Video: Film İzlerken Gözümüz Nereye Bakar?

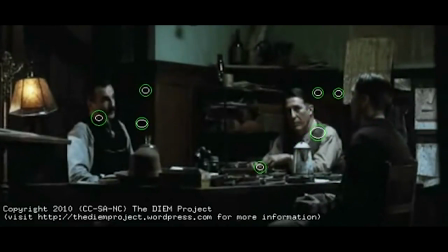Burada bu sahneleri izlerken her daim konuşulan karaktere bakılma oranının yüksek olduğunu görebiliyoruz.
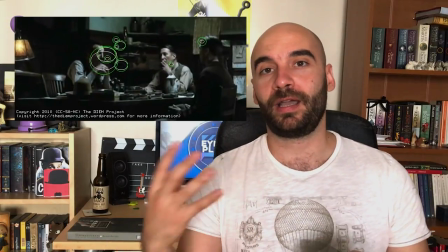Bunun haricinde yeni ortaya çıkan parlak nesneler veya karakterlerin de direkt ilgi odağı olduğunu görebiliyorsunuz.
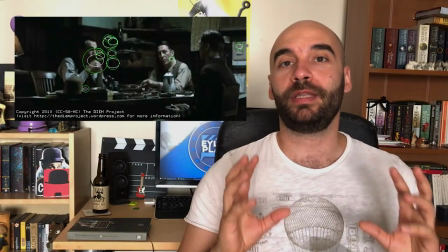Eğer kadrajda konuşan birisi varsa seyircilerin neredeyse tamamının ona baktığını da görebiliyoruz.
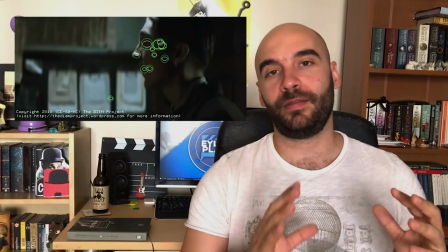Yine dediğimiz gibi bu gerçek hayattaki reflekslerimizden gelen bir özellik.
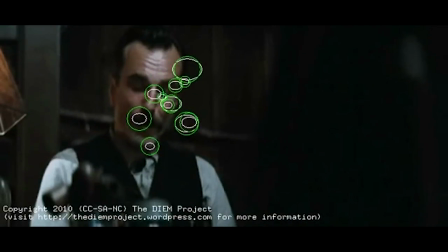Yakın planlar arası geçişlerde, yani diyalog sahnelerinde, açı karşı açılarda, amorstil diyoruz biz bunlara,
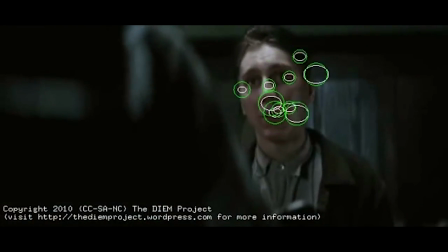geçişlerde seyircilerin devamlı olarak konuşmakta olan karaktere odaklandığını görebiliyorsunuz.
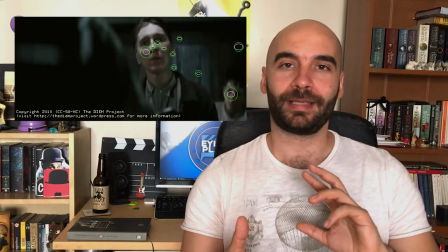Bu alıştığımız ve beklediğimiz bir şeydir ama burada esas sıkıntı yaratacak durum bir yakın plandan,
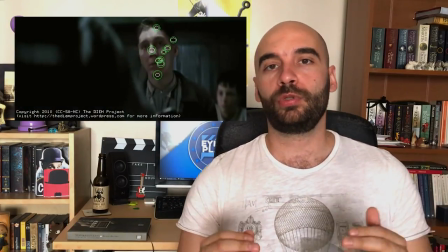bir diyalog sahnesinden yeni bir sahneye geçerken oluşabilecek durumdur. Burada da bunun çok güzel bir planlama ve kullanımın örneğini görüyoruz.
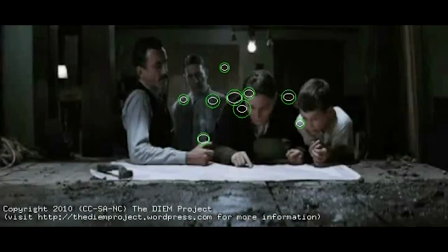O da dikkat ederseniz yeni sahneye, yeni plana geçmeden önce seyircinin son baktığı yer ile
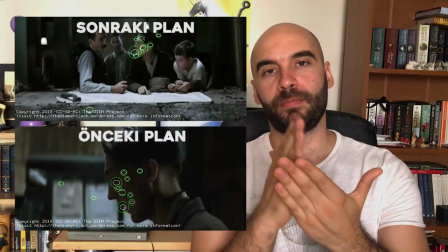bir sonraki plana geçtiğimizde seyircinin bakmasını istediğimiz yerin üst üste bindirilmesi.
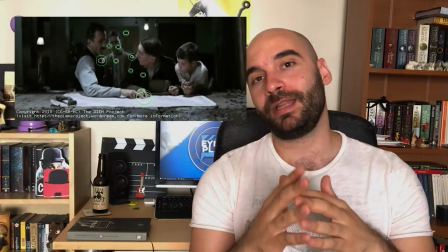Bu daha sete girmeden önce planlanması gereken ve nerede kesme yapılacağını çok net bilindiği yerlerde yapılabilir ancak. Bunun çok yerinde örnekleri var. Kaç sene önce çıkan Mad Max filminde de bunu gözlemleyebilirsiniz.
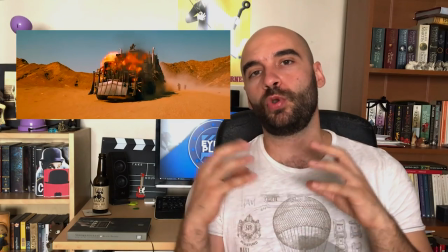Bu aksiyon filmleri için çok önemli bir noktadır.
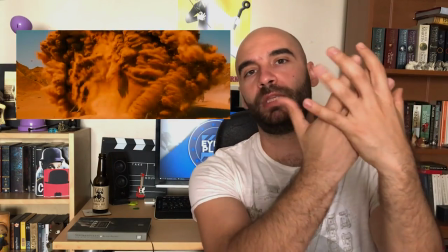Devamlı hareketin olduğu yerlerde bir sonraki kesmede eğer baktığımız noktada yine aksiyon oluyorsa bu bizim olan biteni daha rahat algılamamızı sağlar,
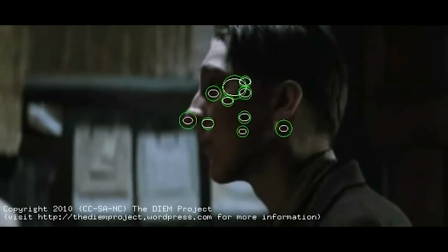kaybolmamızı engeller. Burada öyle bir sahne yok ama yine de karakterin yüzünden bir sonraki sahneye,
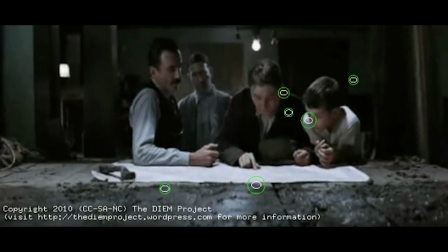haritaya baktıkları sahneye kestiğimizde yine odağımızın neredeyse birebir aynı noktaya getirildiğini görebiliyorsunuz. Böylece iki sahne arasındaki geçişte zihnen bir kopukluk yaşamıyoruz. Buradan komple yeni bir sahneye geçiyoruz.
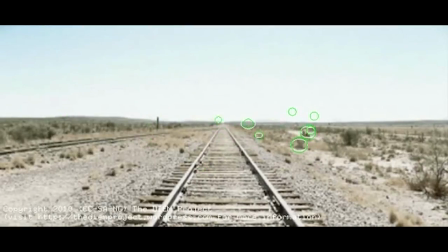Dikkat ederseniz ufka kadar uzanan tren raylarının olduğu bir sahneye geçiyoruz. Ne demiştik?
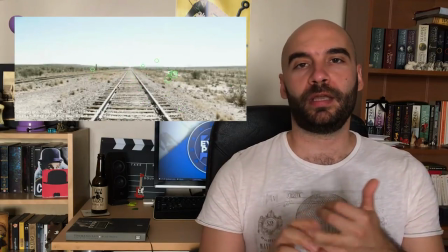Kompozisyonun önemli öğelerinden iki tanesi çizgiler ve şekillerdi.
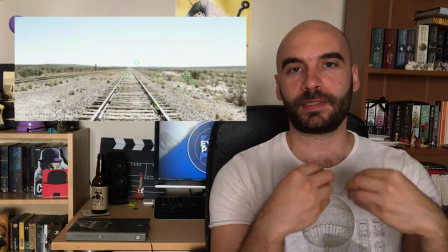Burada da ufka uzanan tren raylarını takip ediyor gözlerimiz ve seyircilerin çoğu ufka bakıyor ilk kadraj açılır açılmaz.
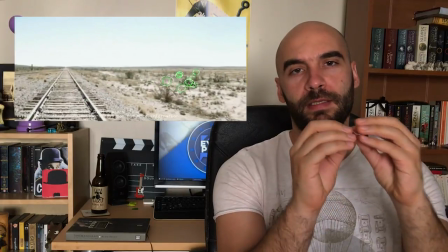Bir yandan da az önce bahsettiğimiz fenomenden de dolayı. Ondan sonra seyirciler yavaş yavaş sağ alt yüzeyde hareket eden bir nesneyi seçmeye başlıyor.
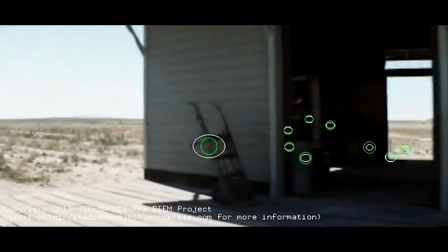Ve dikkat ederseniz bir yerden sonra herkes hareket eden arabayı takip etmeye başlıyor.
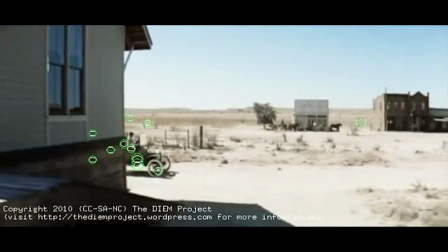Kameranın pan yapmasıyla, hareket etmesiyle beraber seyirciler halen hareket eden nesneyi takip ediyor.
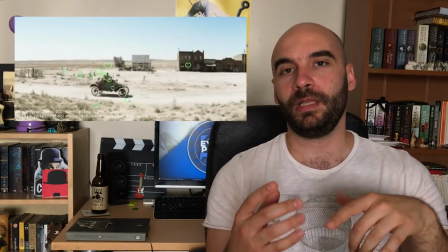Ve bu araba binaların arkasına geçtiği zaman bile bu hareketi takip etmeye çalışıyorlar.
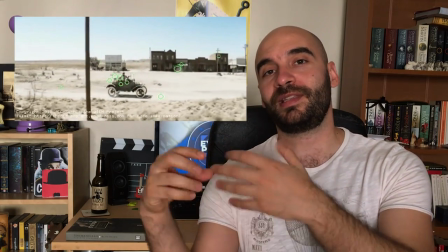Bu nesneyi görmeseler dahi.
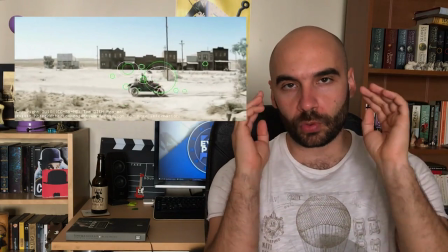Arada diğer kadraja giren farklı nesnelere bakıyor olsak da ilgimiz, odağımız şu an hareket eden o arabada ve bu sesle de destekleniyor.
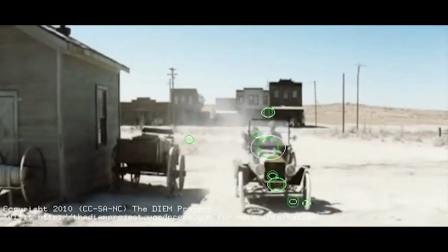Bu da bize sinemada hareketin, kamera hareketinin ve nesne hareketinin ne kadar önemli olduğunu gösteren bir diğer öğe.
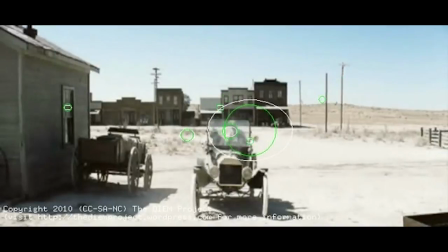Gözümüz her daim hareketi takip ediyor. Avcı reflekslerimizden gelen bir şey. Tüm bunları neden anlattık peki? İşte bu bize bir filmdeki en azından önemli sahnelerin tamamının bu şekilde planlanması gerektiğini gösteriyor. Yönetmen ve görüntü yönetmeni oturup seyircinin nasıl bir takip yapması gerektiğini planlaması ve bunu görsel dile dökmesi gerekiyor.
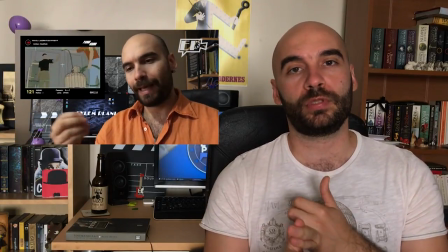İşte storyboardlama, visualization dediğimiz teknikler, daha önce Panic Room videosunda bahsettiğimiz tekniklerin var olma sebepleri de bunlar.
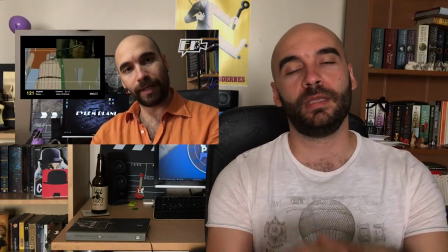Yani hadi sete gidelim, hop şimdi çekiyoruz diye bir çekim yöntemi aslında sadece amatörler tarafından yapılan bir şey. Umarım bu video sizler için faydalı olmuştur. Kompozisyon neden var olduğu ve mizansenin neresine oturduğu üzerine kısa bir video olmasını istedim. Beğendiyseniz likelamayı, beğenmeyi yani ve takip, bu nasıl bir takip, şöyle yapalım. Takip etmeyi unutmayın. Kendinize iyi bakın. Görüşürüz. Bye bye.